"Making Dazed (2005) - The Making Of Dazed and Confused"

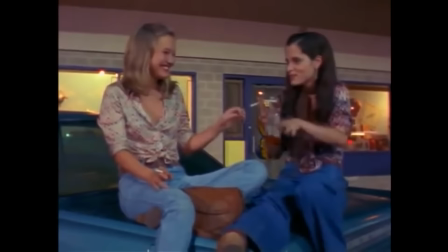1505s
So we had to kind of sneak it into the production.
Last weekend, she went roller skating with that group she's in. Parents without plans. Parents without partners. Parents without plans.
And it was in the movie for the longest time. It survived many cuts, but the movie, because it had this sort of loose style, it was too long to begin with.
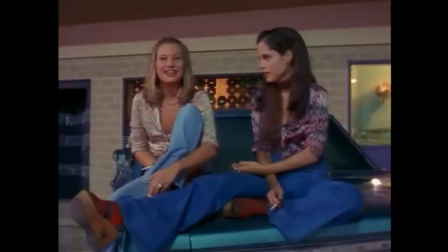1523s
So I had like a two hour and 45 minute, like, first cut. We hope it makes it. We hope it makes it, yeah. Oh, it was painful.
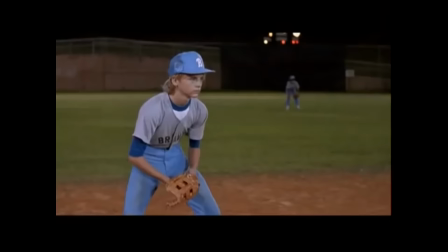1533s
It was really painful to drop that scene from the movie.
Hey, man-a-man-a-man-a-so-wee!
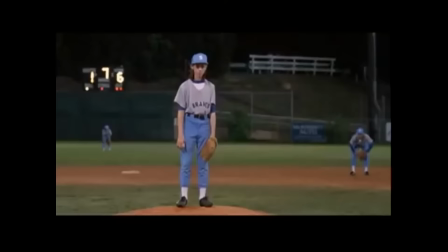1539s Concentrate now! Concentrate on this bitch! Woo! Yeah!
So they asked me if I'd ever played baseball before. I'm like, yeah, sure. Yeah, totally. Never, like, so never touched a baseball in my entire life. Yeah, I thought, how bad could it be? You know, like, every American boy has played baseball. at some point, you know?
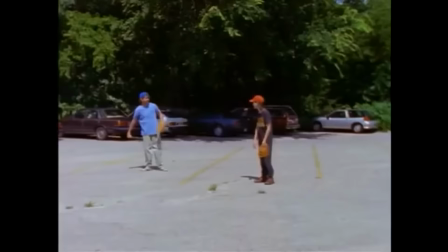1559s
So Ricky, like, kind of tried in vain to, like, throw a ball at me a couple of times, and, you know, it's, like, hitting me in the head and stuff. I would throw the ball here and catch it, and he couldn't catch it from three feet away. He would, like, put out his glove and hit it, like, OK, well, he has no reference here, none. So when we get out there, they have to use a stunt double for the behind shot where I actually throw, and Rick's like, OK, all you have to do is just do the wind-up and,
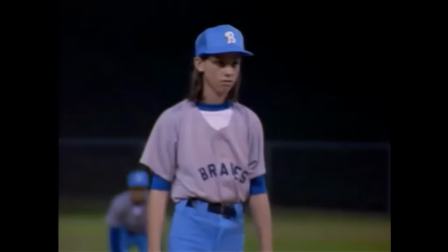1581s
you know, look like you mean it, look like you know what you're doing, and everything will be cool. So I'm, like, concentrating really hard and I'm trying to not come off as a total idiot.
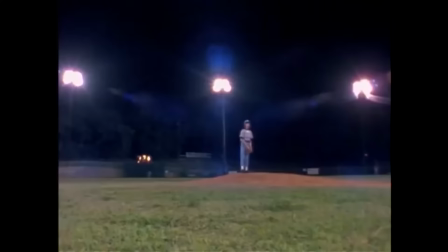1590s
I said, don't worry. This is going to be a humiliating evening in a way, but I assure you at the end, you're going to look like Roger Clemens.
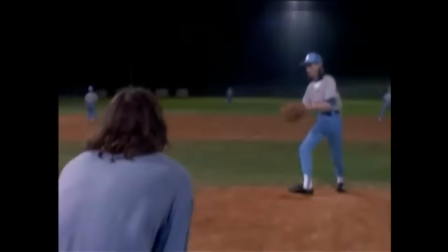1597s
So I'm throwing, and the ball's just like flying off in these crazy directions. And there's this whole Little League team of extras that are all just brutally mocking me. I was like, hey, Wiley, it's on the look. Just I need your eyes. I need you to look like you're a killer.
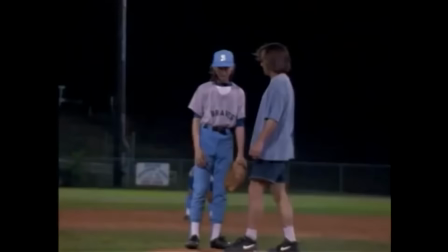1614s
You know? Sports, focus, if you give me that, we'll be fine. That's the thing I'm most proud of on that movie. I don't know if I can act my way out of a paper bag,
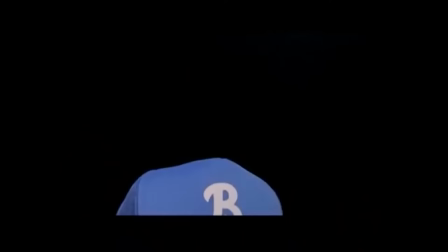1625s
but I managed to keep a straight face and not start crying for the scene when all the Little League kids were making fun of me.
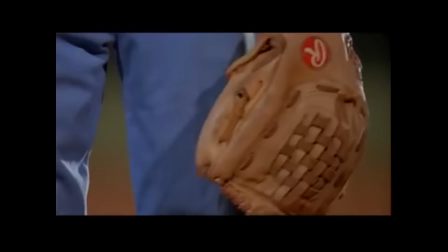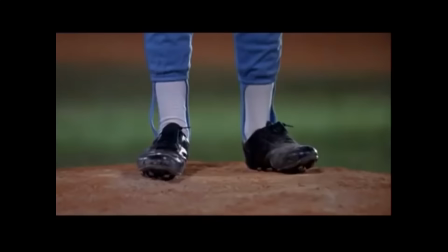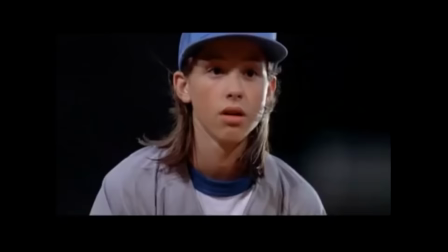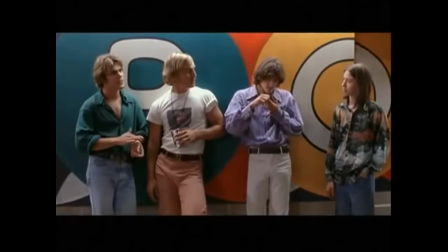1655s
Well, I told Rick, and you know, if God had meant me to play baseball, he would have given me a glove.
That's all I got to see. I sucked out there. So you're a freshman, right? Yeah. So tell me, man, how's this year's crop of freshman chicks looking?
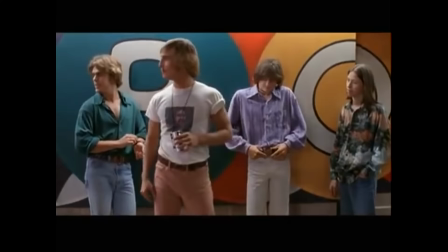1670s Well, you're gonna end up in jail sometime or so. I know that for a fact. No, man. No, I'll tell you.
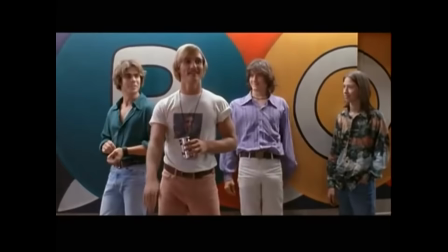1676s That's what I love about these high school girls, man. I get older, they stay the same age. Yes, they do. Yes, they do.
I could tell the crew was, like, laughing and there were little looks and, you know, when Matthew showed up. Something special was definitely going on. Matthew as Widdersen was just, it was the coolest. Widdersen really only had a couple lines and a couple scenes. It really was a small part. I just think what he did with that part, people don't know, you know, on page, on the paper, it wasn't much of anything. And things got rewritten, and things got staged around him.
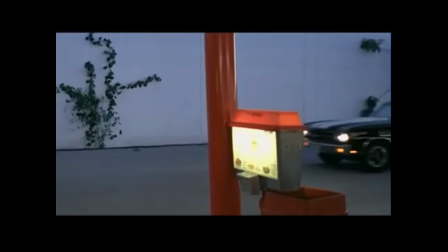1714s
And it was the night where you drive to the Chevelle through the top notch, and things are starting to happen in town, you know?
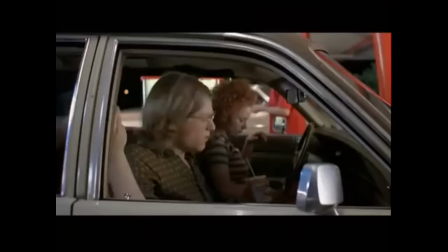1721s
And you didn't really have any lines that night. We filmed you driving, and it was like, well, let's, you know, come up with some stuff here.
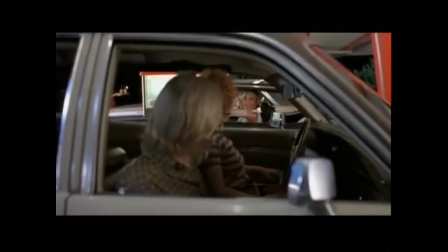1729s All right, all right, all right. Oh, Christ. How you doing?
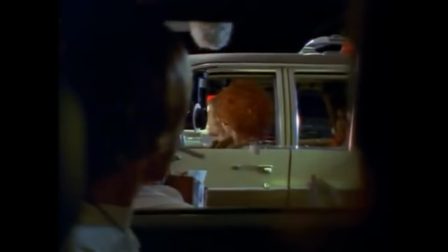1737s Pretty good. Cool.
And we did that all spontaneously that night. I walked out. It was like, we got to get some information delivered.
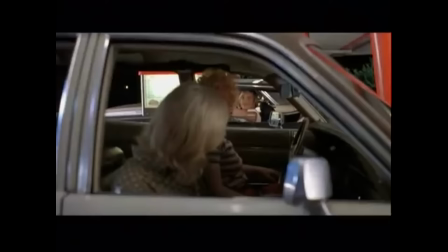1746s
Because it's like, you know, as you have this big ensemble, But you look at the script and it's like, oh, how did the nerds in the car, Tony, Mike, Cynthia, know about the beer bust at all?